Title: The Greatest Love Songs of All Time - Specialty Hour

As we approach Valentine's Day, the feeling of love is in the air. And today we're going to be tackling the topic of love songs. Let's hop into the top 20 love songs from the movies.
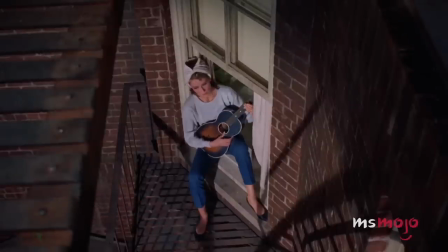(0:13) Wherever you're going, I'm going your way.
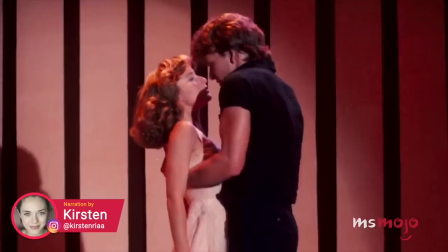(0:20)
Welcome to MsMojo, and today we're counting down our picks for the top 20 love songs in movies.
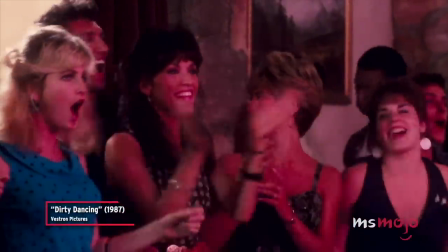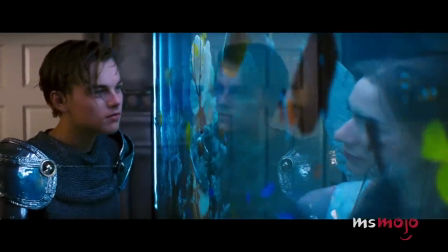(0:30)
For this list, we'll be looking at romantic songs used in films that make for iconic moments and pull at our heartstrings.
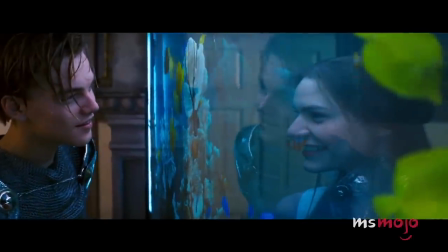(0:37)
However, the song must be in the movie itself and not just the soundtrack.
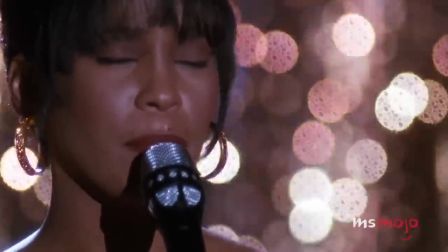(0:42)
Also, we'll be excluding Disney movies and scenes where one character plays the song themselves in a direct serenade.
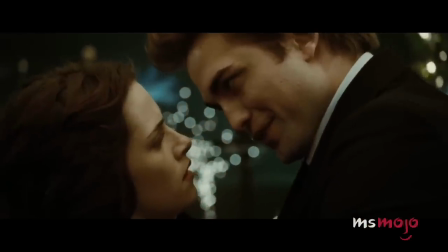(0:49)
Which of these tunes is your one and only?
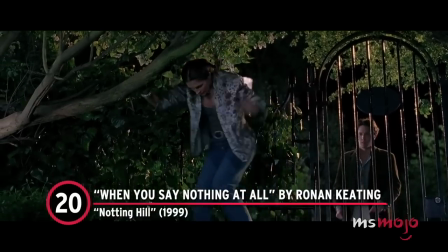(0:53)
Number 20, When You Say Nothing At All by Ronan Keating, Notting Hill.
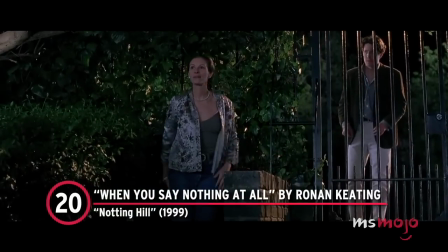(0:58) Come on, Flopsy.
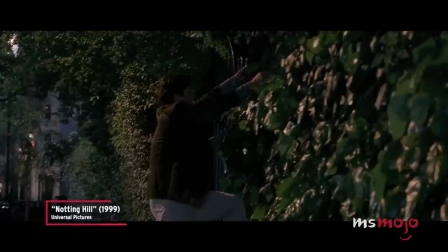(1:03) Right. Yeah.
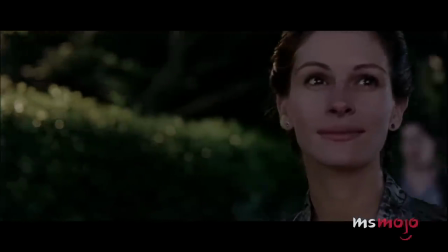(1:05)
The Irish singer-songwriter recorded a version of this song for the film soundtrack and later released it as part of his first solo album.
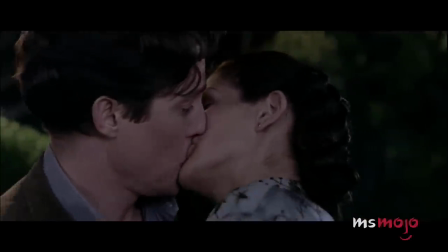(1:13)
It highlights a particularly swoon-worthy moment when Anna and Will hop a fence and enjoy a romantic nighttime stroll.
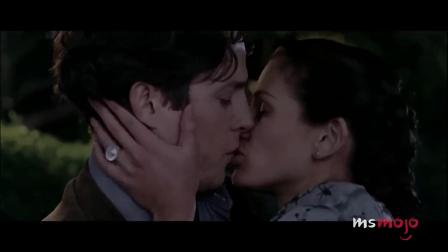(1:20) It's amazing how you can speak right to my heart.
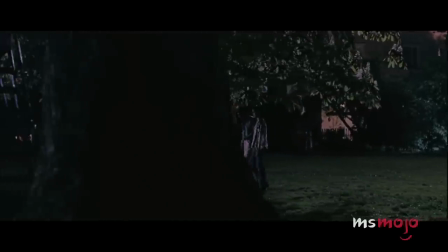(1:26)
The scene has particular importance, since it introduces us to the spot that the reunited couple will return to at the end of the movie.
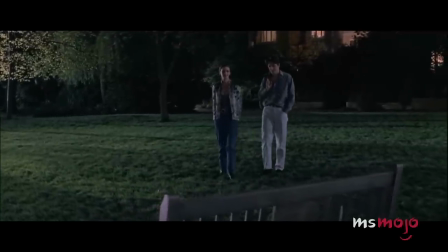(1:34) You say it best when you say nothing at all.
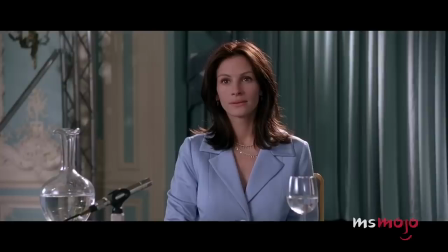(1:40) For June, who loved this garden.
But this isn't the only iconic musical moment from this charming rom-com.
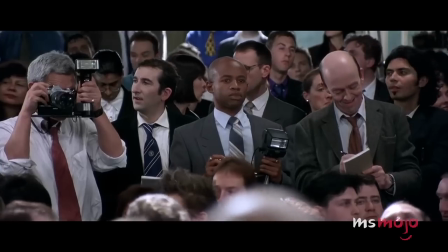(1:47)
A cover of Charles Aznavour's She by Elvis Costello is heard over both the opening credits and the film's very last scene.
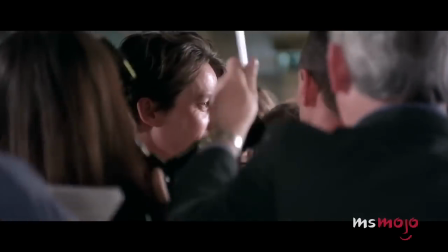(1:57) She may be the face I can't forget, the trace of pleasure or regret.
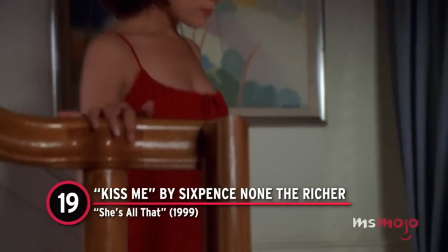(2:05)
Number 19, Kiss Me by Sixpence None the Richer. She's All That.
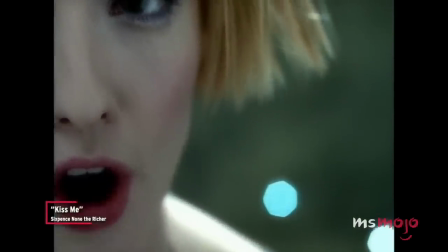(2:11)
Performed by the American pop rock band, this song functions as the theme for the teen romantic comedy She's All That.
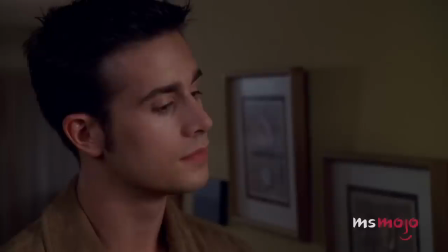(2:18)
Partly because of this, it's reached number 2 on the US charts. The song highlights two important, though very different, scenes in the movie.
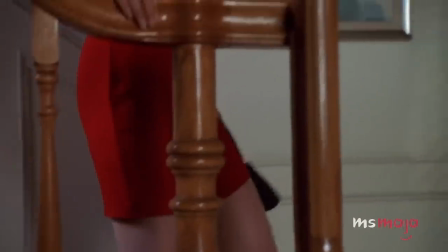(2:27)
The first is Lainey's dramatic visual transformation from social outcast to prom queen in training.
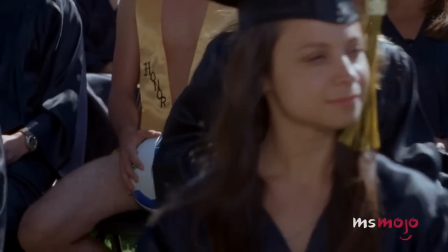(2:38)
We get to hear the song once again in the film's final moments, when Zach honors his embarrassing bet at their graduation ceremony.
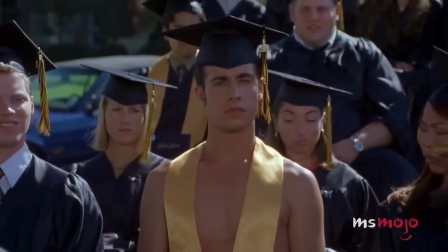(2:46) Zachary Seiler.
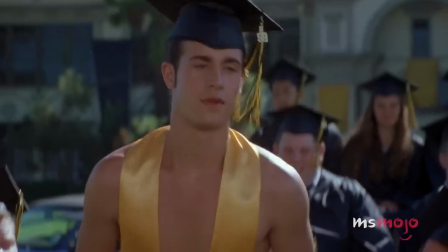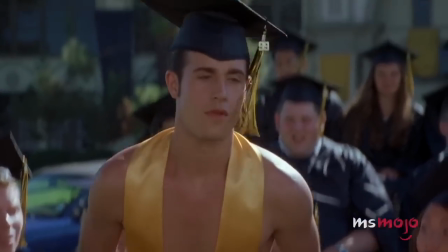(2:55)
With romantic lyrics about sharing a moonlit smooch, the tender tune perfectly captures the burgeoning feelings between the pair.
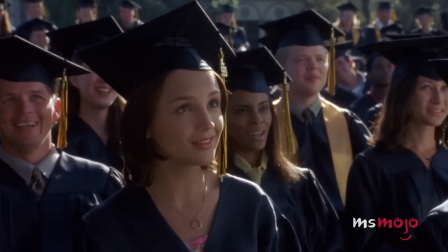(3:03)
Plus, it carries some serious 90s nostalgia.
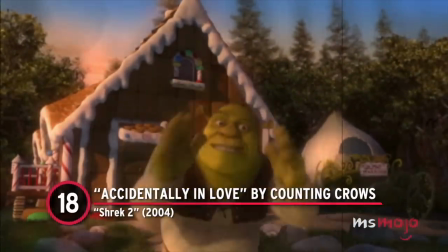(3:11)
Number 18, Accidentally in Love by Counting Crows, Shrek 2.
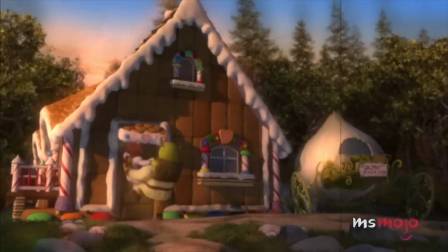(3:16)
Written for this animated comedy's second sequence, this song makes for an incredibly uplifting introduction.
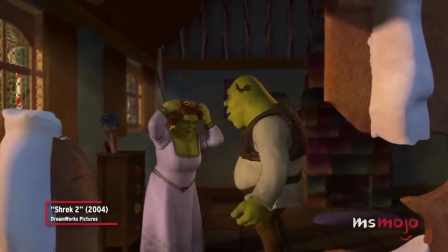(3:23) So she said, what's the problem, baby? What's the problem?
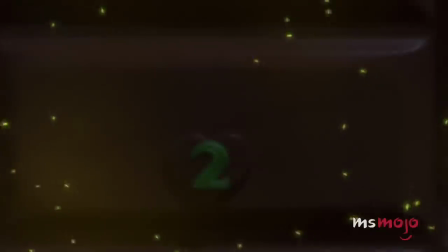(3:28) I don't know. Well, maybe I'm in love.
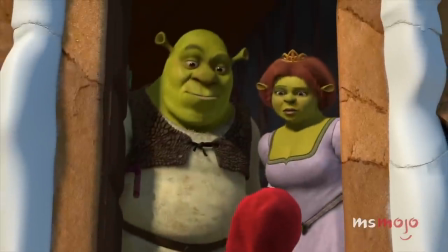(3:30)
To boot, it provides an effective summary of Shrek and Fiona's unconventional love story since the first movie.
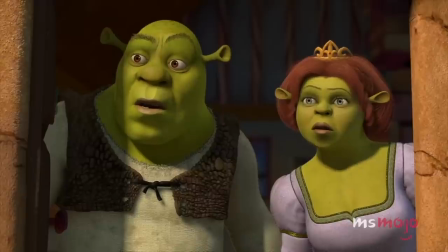(3:37) Come on.
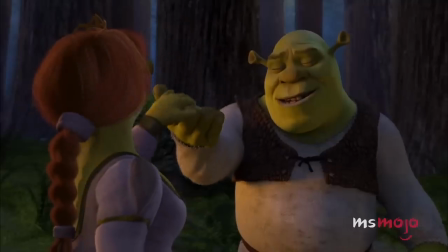(3:41)
Soundtracking a montage of the couple's honeymoon, the tune manages to suit moments as diverse as casting wedding rings and fighting angry villagers.
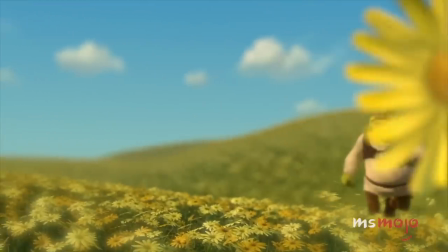(3:50)
Counting Crows lead singer, Adam Duritz, struggled with writer's block while coming up with the track,
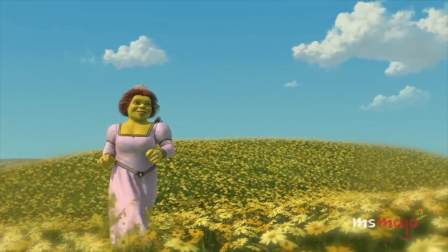(3:55)
but used his own life experience to shape the angle.
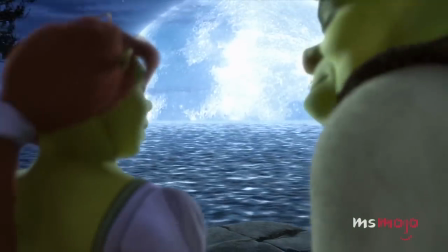(4:05)
It clearly worked out, with Accidentally in Love nabbing an Academy Award nomination for Best Original Song.
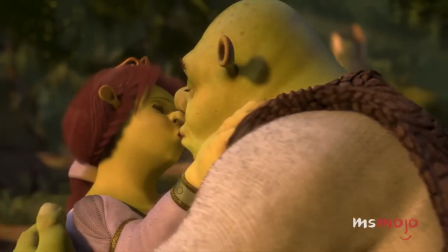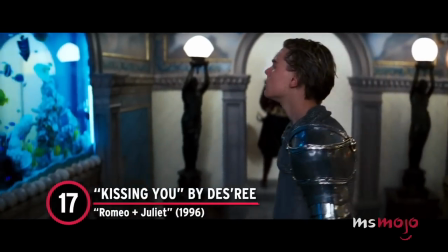(4:19)
Number 17, Kissing You by Desiree, Romeo and Juliet.
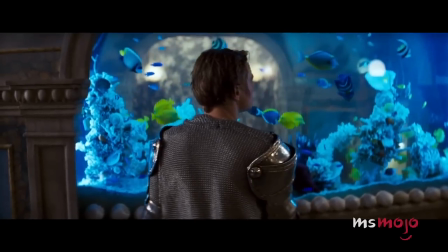(4:24)
This song was written by British singer Desiree and Timothy Atack for this retelling of Shakespeare's classic tale.
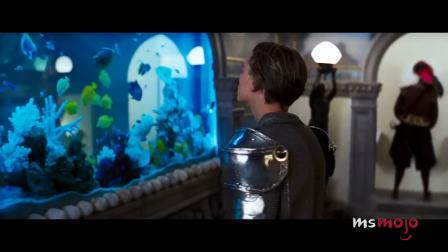(4:32)
It features unforgettably in a pivotal and beautiful scene in Baz Luhrmann's romantic crime tragedy.
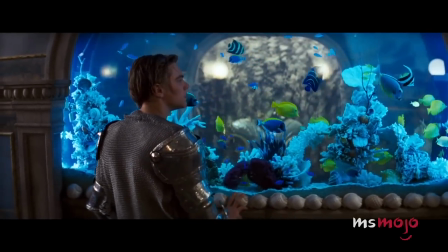(4:39)
While attempting a Capulet party on a mind-altering substance, Romeo becomes transfixed by an aquarium full of fish.
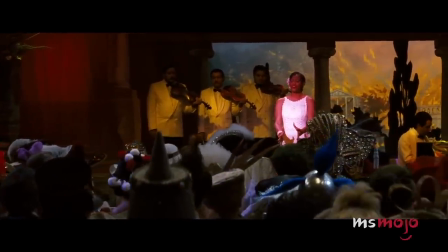(4:52)
Desiree herself actually appears in the film, performing the tune as Romeo's eyes meet Juliet's through the glass.
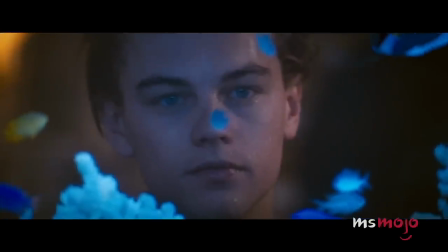(4:59)
The R&B ballad features sparse instrumentation, but its dramatic strings convey plenty of emotion.
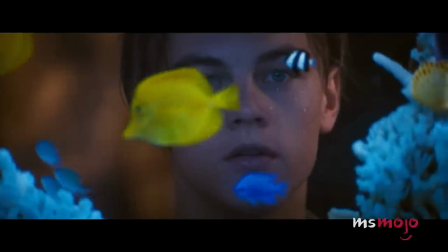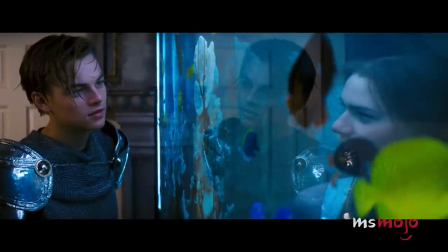(5:15)
The love theme fits the film's romantic tone, but also its characteristic epic scale.
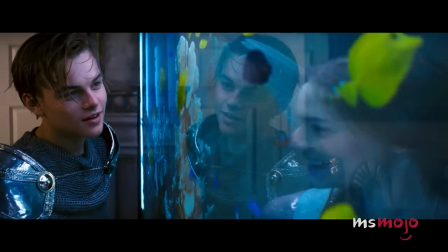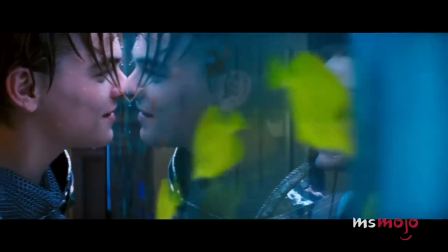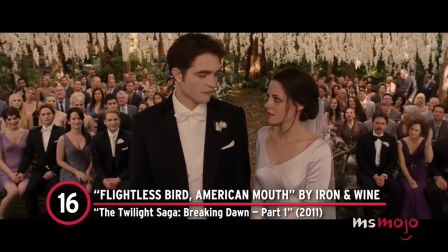(5:33)
Number 16, Flightless Bird, American Mouth by Iron and Wine.
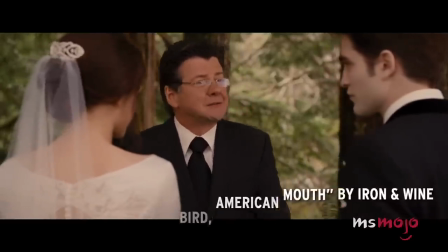(5:37)
The Twilight Saga, Breaking Dawn, Part 1. It's the moment that Twilight fans and the characters alike had been eagerly awaiting,
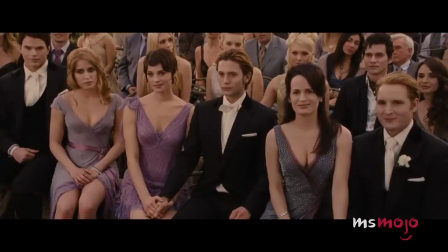(5:46)
Bella and Edward's wedding in the first part of the Breaking Dawn film adaptation.
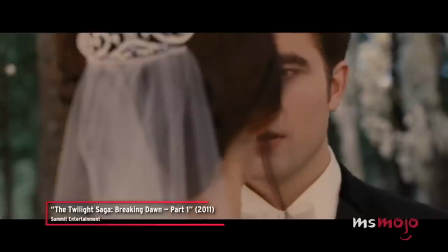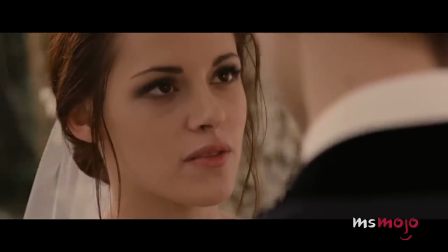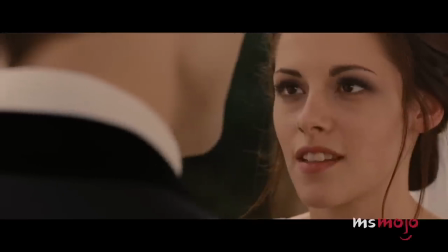(6:01)
There's no better soundtrack for the moment that our heroine weds her one true love than Iron and Wine's tender acoustic ballad.
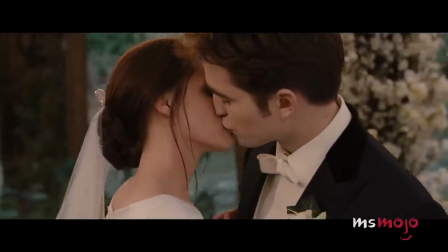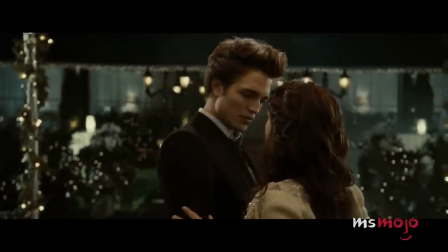(6:15)
The moment is particularly powerful since attentive fans will remember this song from before.
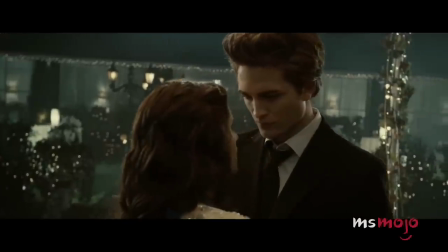(6:20)
In fact, it plays during the couple's prom dance at the end of Twilight.
I dream about being with you forever.
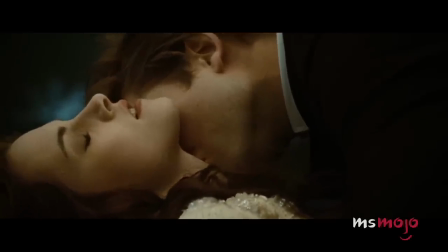(6:26)
For setting a gentle and heartwarming tone, but also bringing thematic continuity to the series,
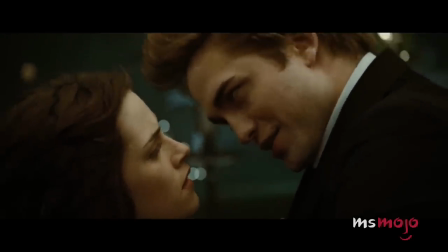(6:32)
this song is an indelible part of the franchise.
Is it not enough just to have a long and happy life with me?
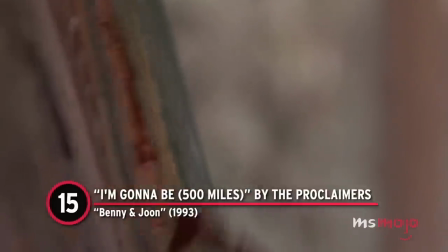(6:40)
Number 15, I'm Gonna Be, 500 Miles, by The Proclaimers, Benny and June.
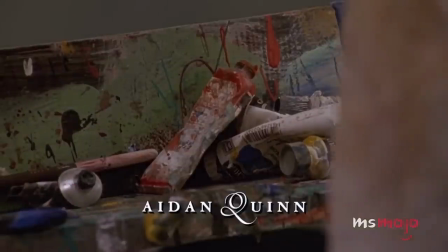(6:47)
This song is instantly recognisable for its unique lyrics and catchy hook.
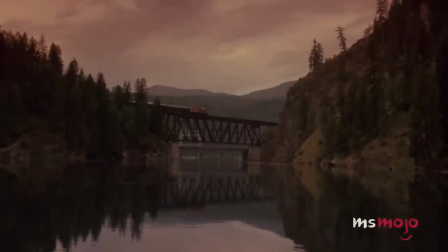(6:52)
Given its popularity, it's remarkable that Benny and June actually had a significant role in introducing the song to the US.
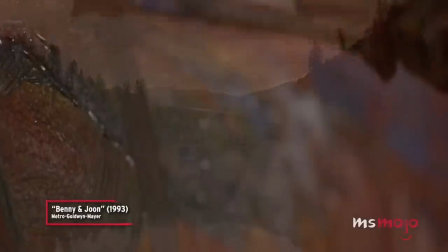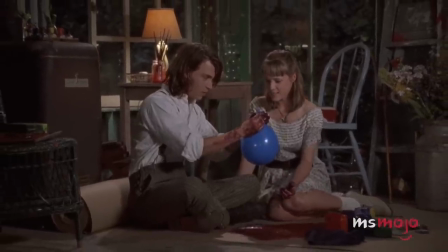(7:05)
In fact, some 5 years after its initial release, the tune rose to number 3 on the Billboard Hot 100.
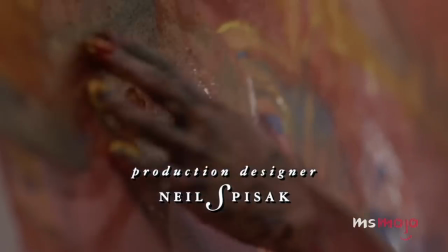(7:12)
With lyrics about an epic display of love, it foreshadows the touching love that will grow between Johnny Depp's Sam and Mary Stuart Masterson's June.
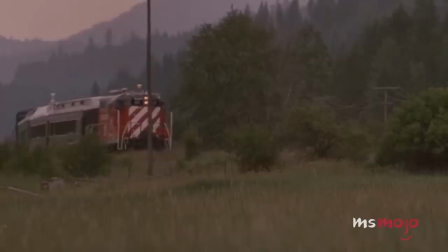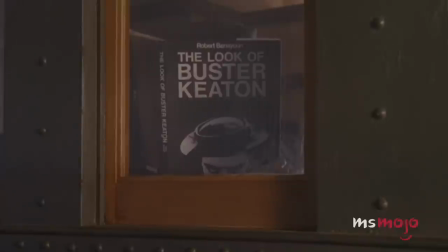(7:28)
On top of that, the rowdy song playing while June paints a huge canvas is an unforgettable marriage of image and sound.
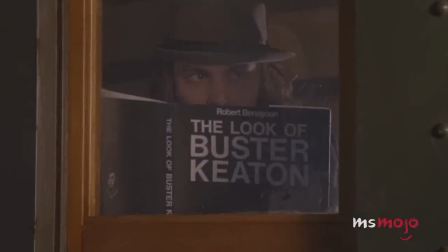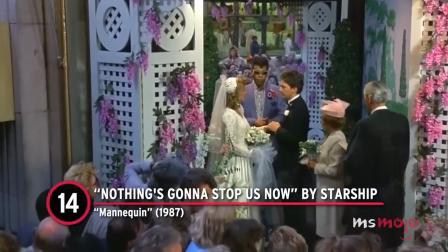(7:43)
Number 14, Nothing's Gonna Stop Us Now by Starship, Mannequin.
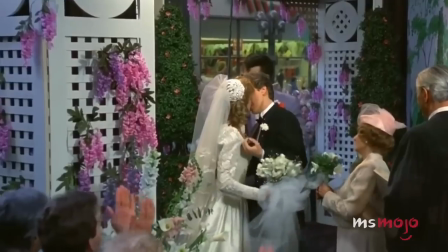(7:48)
This song was co-written by the hugely prolific songwriter Diane Warren.
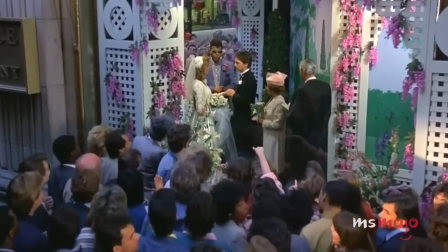(7:53)
Unsurprisingly, it topped the US charts and earned an Oscar nomination for Best Original Song.
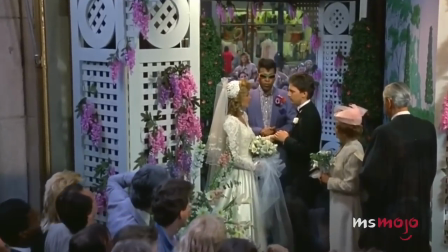(7:59) Standing here beside you, want so much to give you this love in my heart.
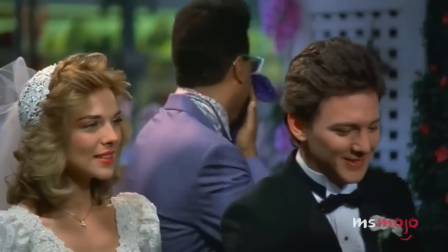(8:05)
The power ballad is the theme to Mannequin and plays during the final scenes into the end credits.
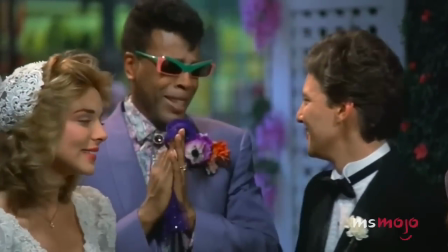(8:11)
With an epic and triumphant tone, it perfectly suits the film's finale.